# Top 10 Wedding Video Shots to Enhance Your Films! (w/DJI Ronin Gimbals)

Hey everyone, Jake Wisely here from fulltimefilmmaker.com and today I'm going to teach you how to pose a bridal party.
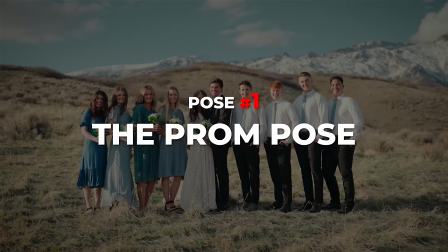0:31 Starting with our first pose, it's called the prom pose.
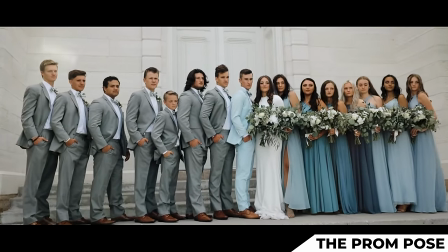0:34 And the prom pose is essentially when the bride and the groom are in the center and the bridesmaids and the groomsmen are on each side, slightly turned in, smiling at the camera.
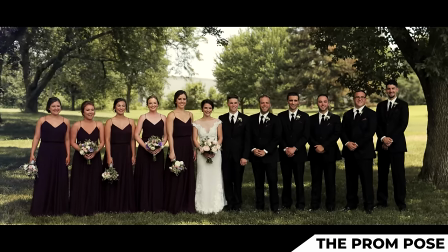0:42 Alright, so bride and groom, let's have you stay in the middle there. Groomsmen, let's have you come up to the groom and slightly turn inward.
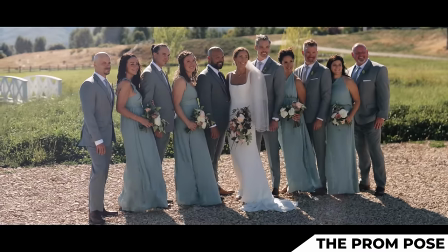0:48 Bridesmaids, same thing, mimic the groomsmen and then have your flowers all on the same level.
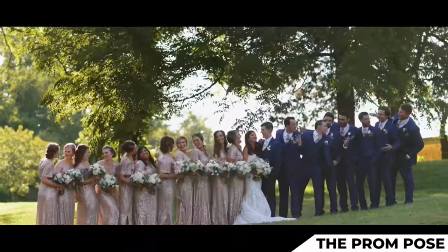0:53 This one is just big smiles right at the camera. So I have my RS2 here. I have the follow mode set to PTF and a follow speed of 5.
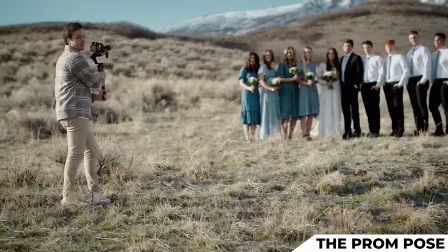1:00 And to bring this boring Stovic shot to life, all I'm doing is this little parallax. So I'm going to start on the left, keep it in the center of my frame.
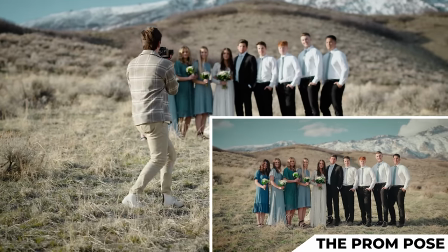1:07 And as I walk right, I'm going to pan the camera left so that they stay in the center, but the background moves behind them.
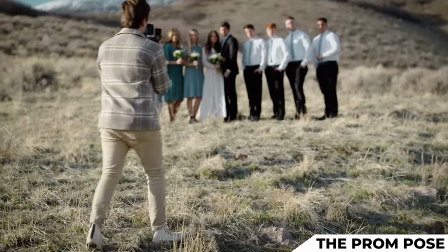1:15 While they're in position, I'm going to do a few push-ins and pull-outs. The same thing, I frame up my shot, take a few steps back.
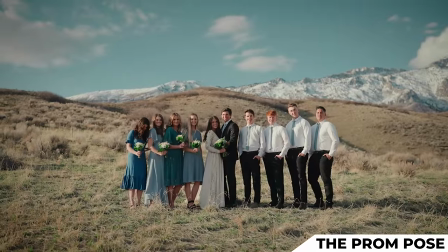1:20 And with big smiles from the bridal party, I'm just gonna slowly walk forward. Just very slowly.
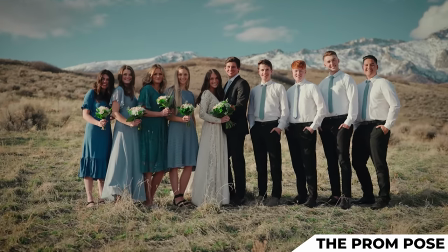1:27 So they get bigger and bigger in my frame. Pose number two is called the walk.
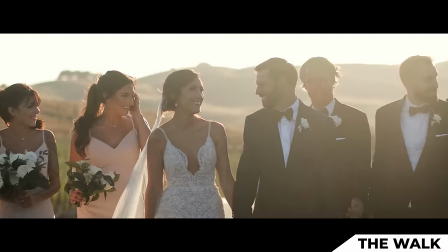1:33 So all the walk is you guys Tanner and Shay, bride and groom, will have you take a few steps forward like five feet holding hands.
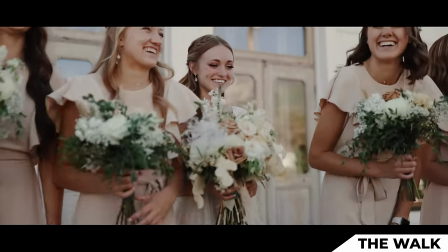1:39 But bridal party, I want you guys to scatter a little bit. So maybe a few of you take a step back, a few take a step forward.
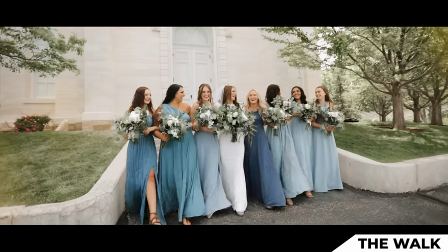1:45 Tanner and Shay, your job as you're walking is just to be completely engulfed in each other's eyes.
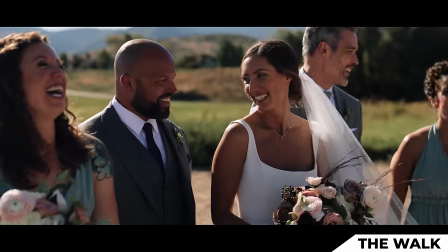1:50 I just want you guys just be looking at each other laughing as big as you can the rest of you are laughing at them again
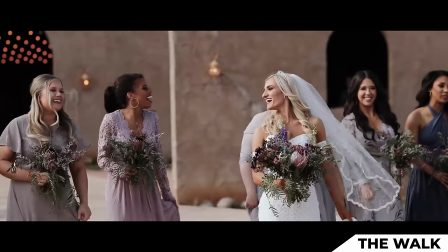1:56 I'll do the left to right parallax and I'll try right to left parallax and then I'll just try a simple pullout three two one action
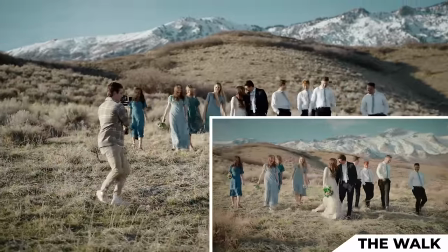2:03 And as they walk I'm painting left to right also walking backwards and tripping
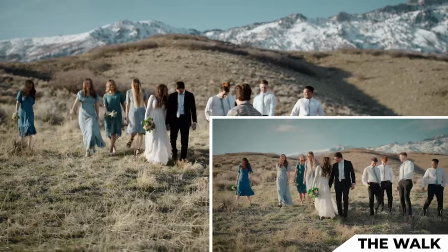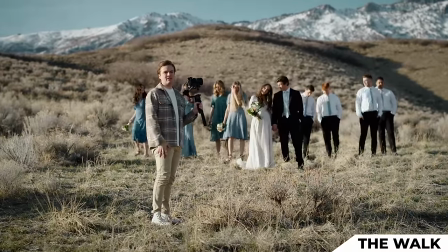2:13 And if you're gonna do it again try different angles I'm gonna get a lot tighter for this shot a little bit slower of walking on
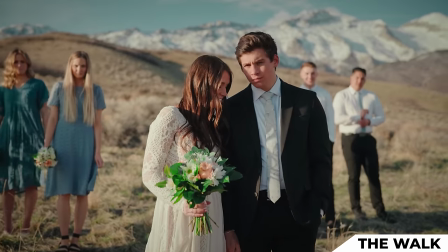2:18 everyone's part I'm gonna walk slower too since I'm tighter and three two one action
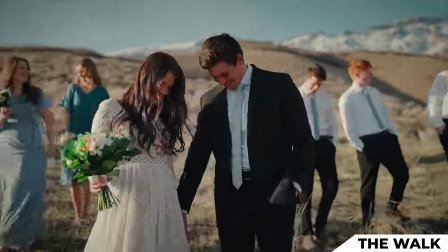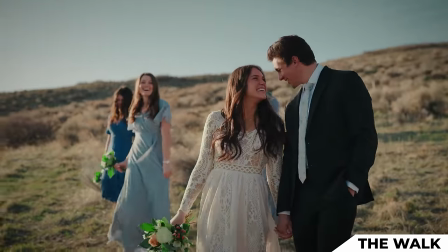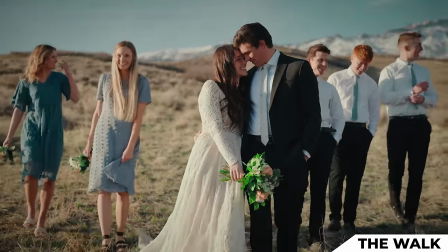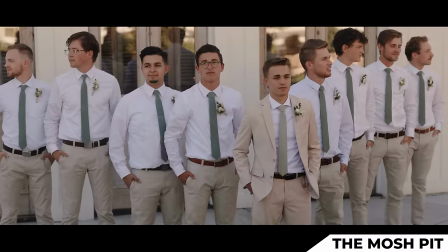2:42 Cut. Next pose is a favorite of mine. I call it the mosh pit. This pose is all about getting a good reaction out of your bridal party.
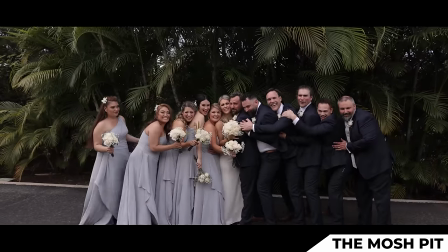2:50 So for this one, I have the bride and the groom in the center, the bridal party 10 feet back, and on the count of three,
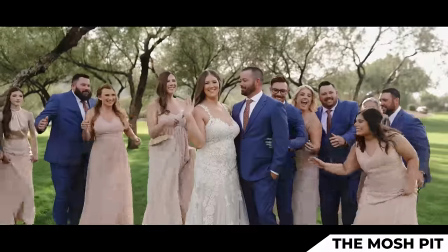2:55 I have the bridal party rush the couple and attack them with a huge group hug. Let me show you what I'm talking about.
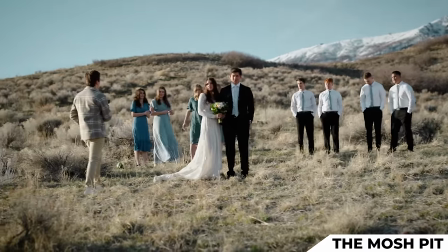3:00 Bridal party, this is the mosh pit. So when I count to three, I want you guys to charge the couple,
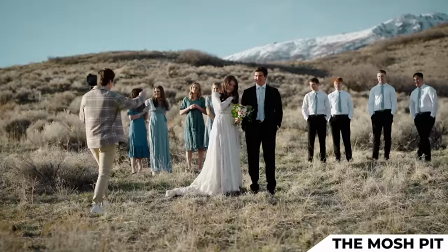3:06 and your goal here is to like squish them so your guys's goal on the ends here you want to push the whole
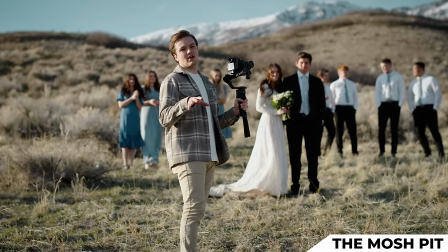3:11 group together as for the movement for this shot i really just do a very subtle push in
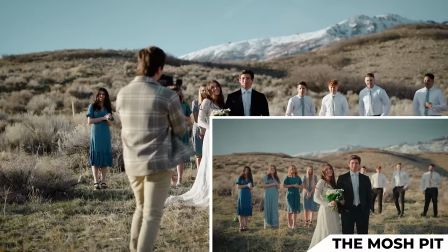3:16 tenor and are you ready to be attacked three two one mosh
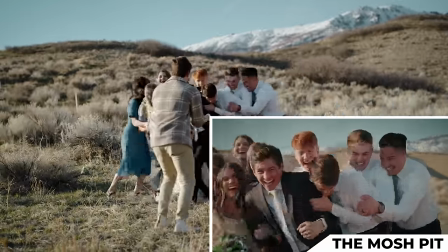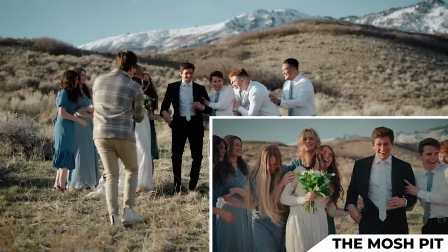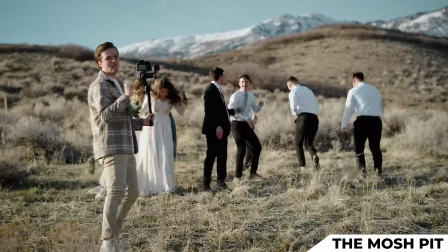3:33 that was perfect that was the content i want for the video just mistakes It's not perfect.
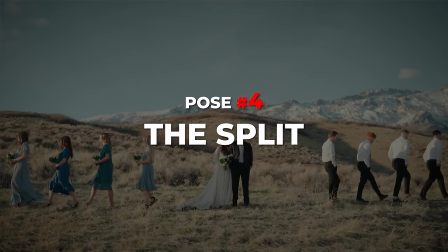3:38 It's just organic and fun. This next pose is called the split And this is a very stoic and very cinematic pose.
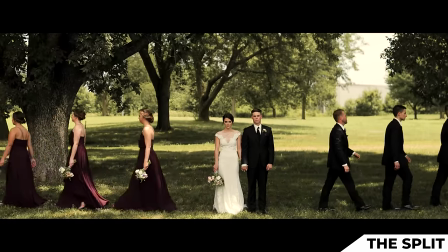3:44 I've done a few times Tanner and Shay So this pose you're gonna be in the center groomsmen I want you to stand shoulder to shoulder to Tanner,
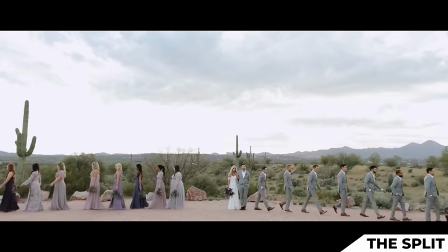3:51 but separate by like two two feet between each guy Bridesmaids same thing stand shoulder to shoulder,
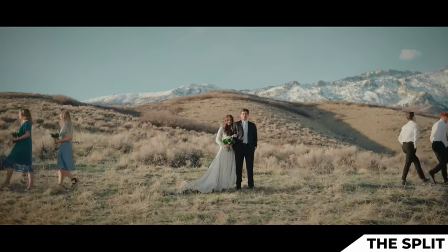3:56 but separate by two feet ladies turn to your right like profile shots Facing straight
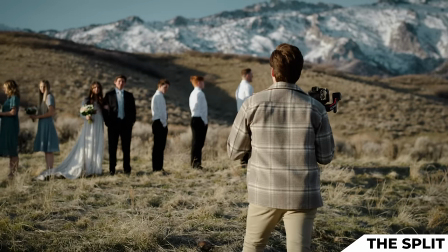4:01 ahead groomsmen do the same on the count of three you're gonna be walking in unison forward.
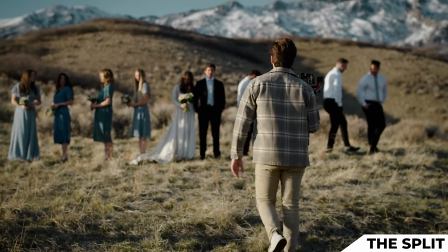4:06 Just keep the same pace and keep the same distance between each other. And all I'm doing is a subtle push in.
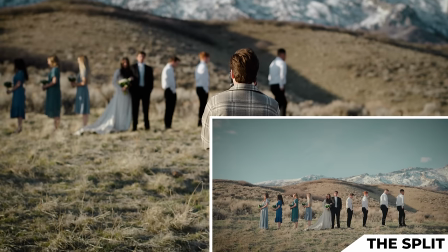4:12 Three, two, one, action.
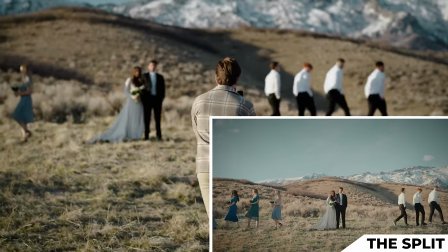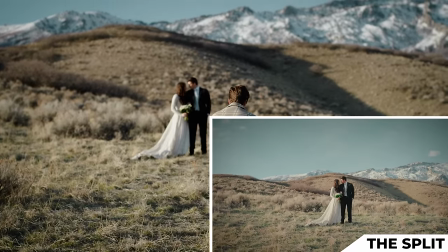4:21 Look at each other. Beautiful. The next pose is called the crosswalk.
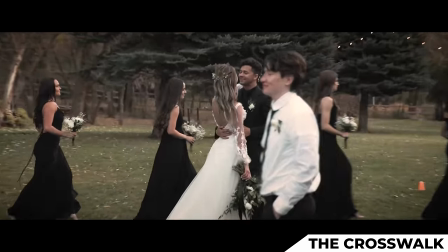4:27 Now like the split, the couple will be sitting in the center of the frame while the bridesmaids and groomsmen, instead of walking away,
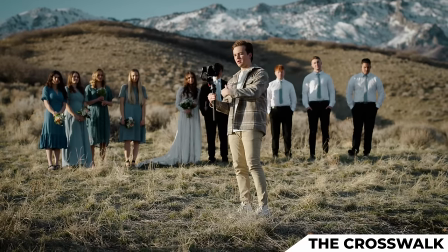4:34 will walk past the couple and they'll cross each other. Bridesmaids and groomsmen go on the sides here.
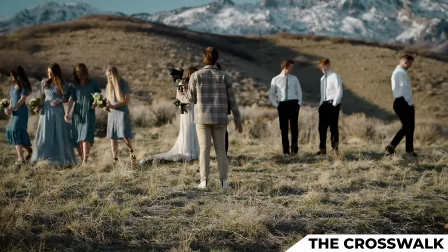4:39 Maybe go to that bush and maybe you guys back up to where Dallin is. And then you're going to pass each other.
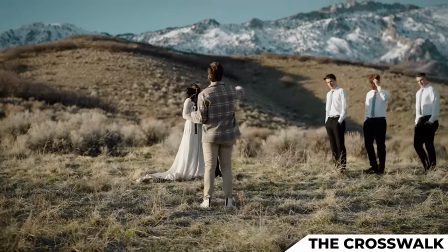4:45 So since there's four of us, let's have two guys be on the far side of Tanner and Shay and then two guys be on the front side of Tanner and Shay.
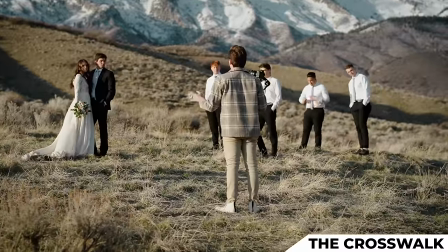4:51 I don't care who. Shay, with your bouquet in your left hand, I want you to wrap it around his neck. Yeah, change hands and then face the flowers my way.
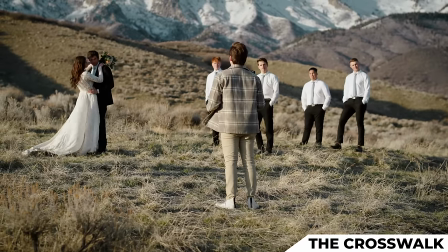4:58 Perfect. Tanner, you're just holding your wife's waist. And then as they're kissing and laughing to each other, You guys are just passing by them.
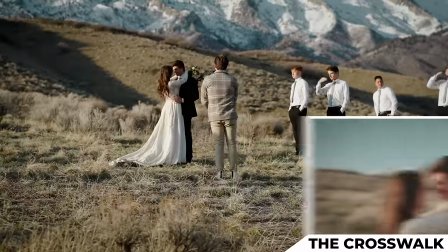5:05 And while they're doing that, I'm just pulling out from Tanner and Shea to reveal. Three, two, one, and action.
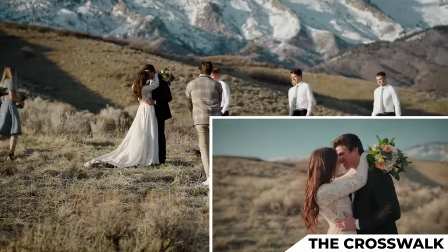5:13 Walking a little bit faster. I'm just pulling out here.
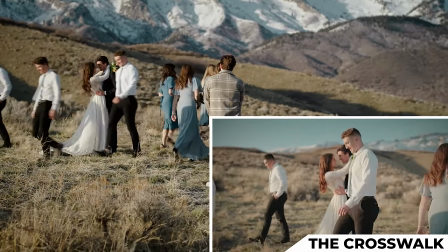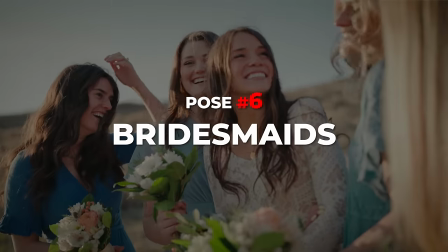5:22 And cut. That looks so good, you guys. Moving on to our next pose actually requires just the bridesmaids.
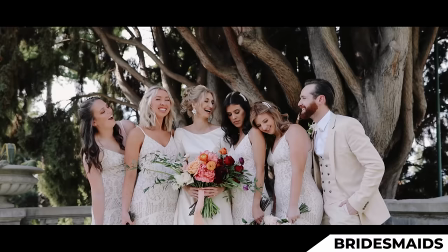5:29 So I tell the groomsmen to go take a hike. And the goal with bridesmaids is you want them to look as beautiful as possible and also show off the dresses, the hair, and the flowers, and all those little details.
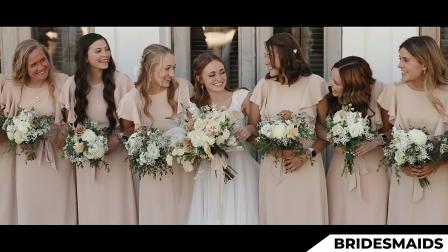5:38 So I'll have them all line up, and I'll have the flowers all in the same plane here, so that way it's just even, symmetrical.
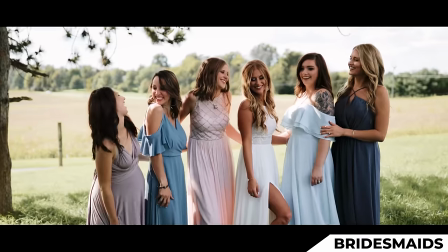5:44 In this shot, I'll first, while they're in this pose, I'll get one push-in of them smiling at the camera. Just big smiles, ladies.
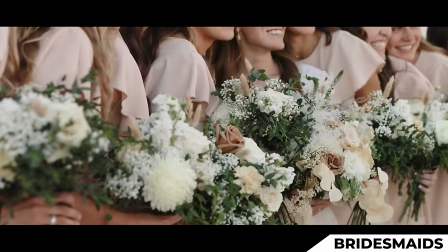5:51 Beautiful. And while they're in that position, I'll come to the side here and get shots and details of the flowers using parallaxes.
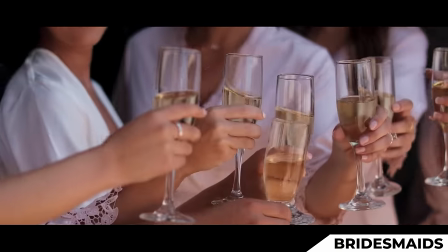5:57 I'll set my focus to the bride's bouquet, and all I'm doing, just doing a simple sway. no stepping focusing on the bride's bouquet and I'll parallax right to left
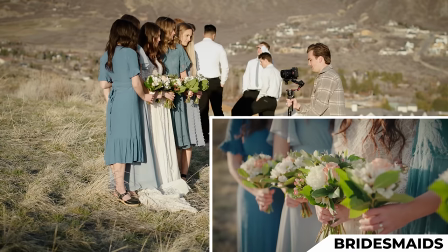6:07 moving left panning right to reveal the bride's bouquet and that looks beautiful and now while they're in this shot as well I want to
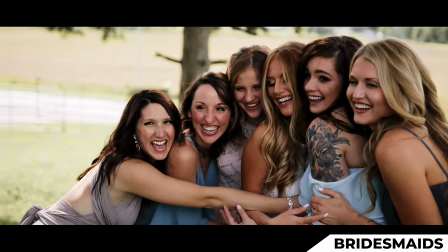6:16 get some natural reactions and some laughs so ladies while you're in this pose I want you guys to start cheesily looking at each other and
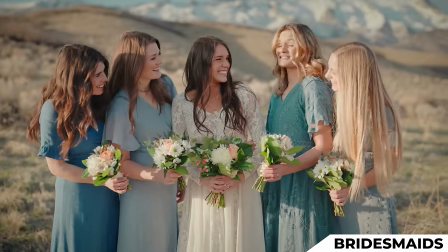6:23 laughing at each other laughing at Shay for getting married back and forth looking at every single one Shay looking at all your girls.
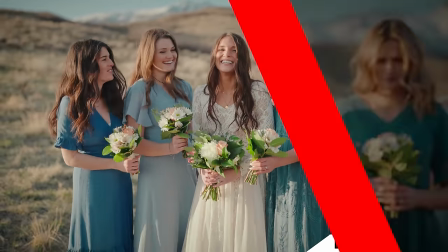6:31 They're all just losers compared to you. You're the bride. The next pose is the flying V pullout.
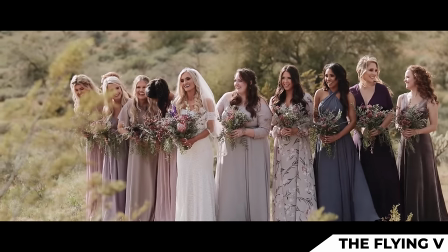6:38 Now for this pose, we'll have the bride come forward and ladies, you're going to create a V formation and make sure that you're lined up with somebody on either side.
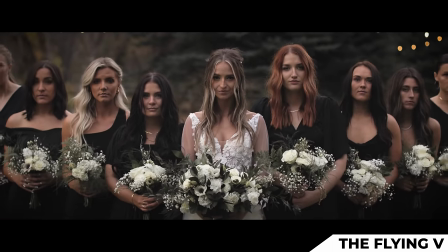6:46 And I'll have them looking down at their flowers. And when I say now, you'll look up slowly into the camera.
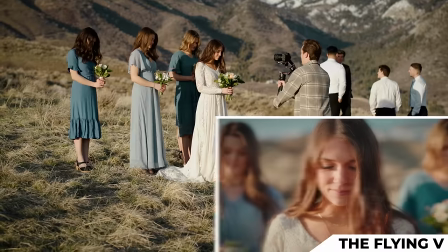6:51 It's a very dramatic, moody pose and looks really cool. So I'll start tight and three, Three, two, one, look up.
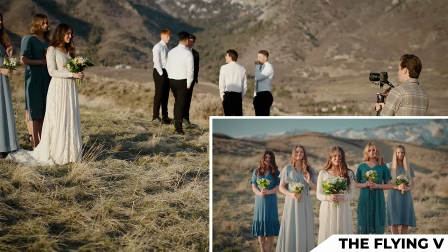7:03 Oh, that was beautiful. And while in this pose, big smiles at me while I push in.
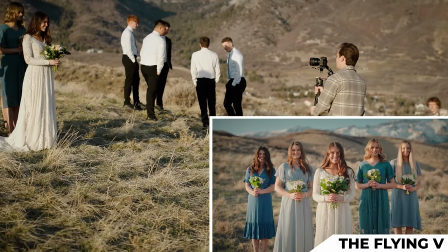7:09 Beautiful.
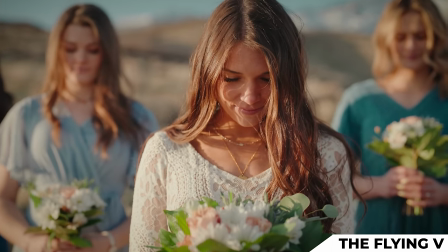7:12 And then this time when you look up, ladies, huge smiles. Okay? Three, two, one, looking up.
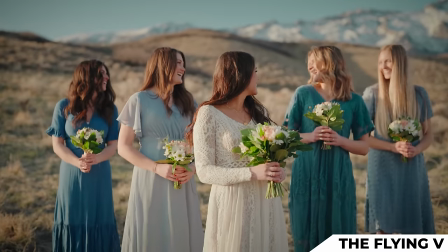7:18 Big smiles. Looking at each other now, laughing. Like, that was a fun pose. I love it.
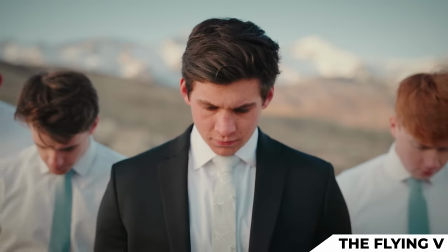7:26 I love it. And I'll do that same pose with the groomsmen as well, and it looks really good.
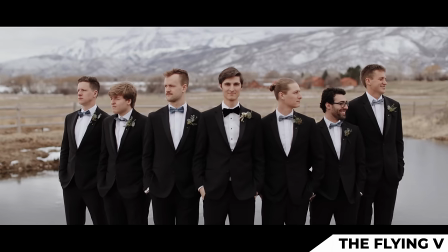7:29 You can kind of see how one pose can lead to like three or four different variations of that same pose just by adding a few different directions,
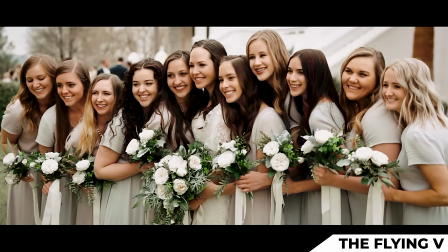7:37 like smiling, laughing, giggling, looking down dramatically, being very big with your smiles, being very small with your smiles and so forth.
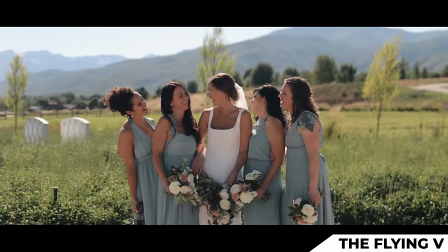7:44 So with one pose, you can knock out five or six mini poses. All right, ladies, you can take a break.
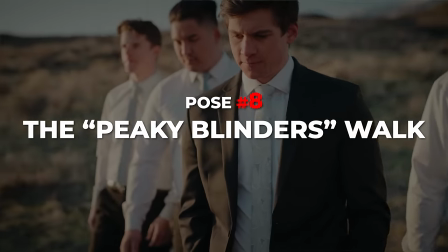7:49 We're going to the groomsmen. All right, this next pose is called the Peaky Blinders Walk. The groomsmen want to look suave, right?
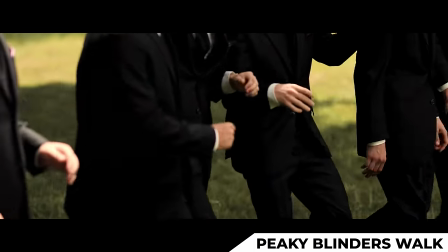7:56 They want to look cool. They want to look manly and tough.
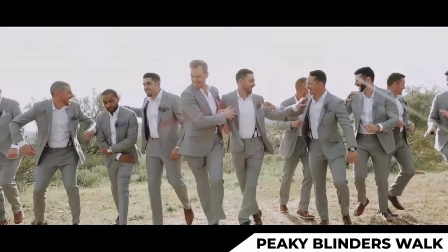7:59 I'm going to start low at their feet and as I parallax around them I'll be panning up to them just walking stone-cold forward.
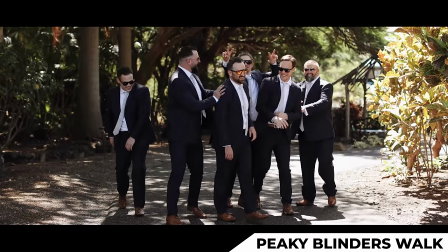8:06 So boys, let's have you in kind of a flying V and Very slow walk and if you're not looking forward you're looking down.
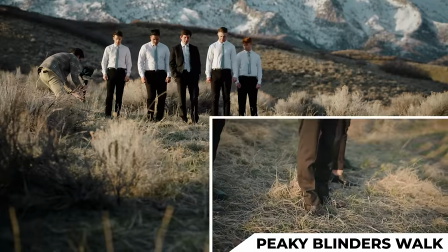8:13 All right in three two one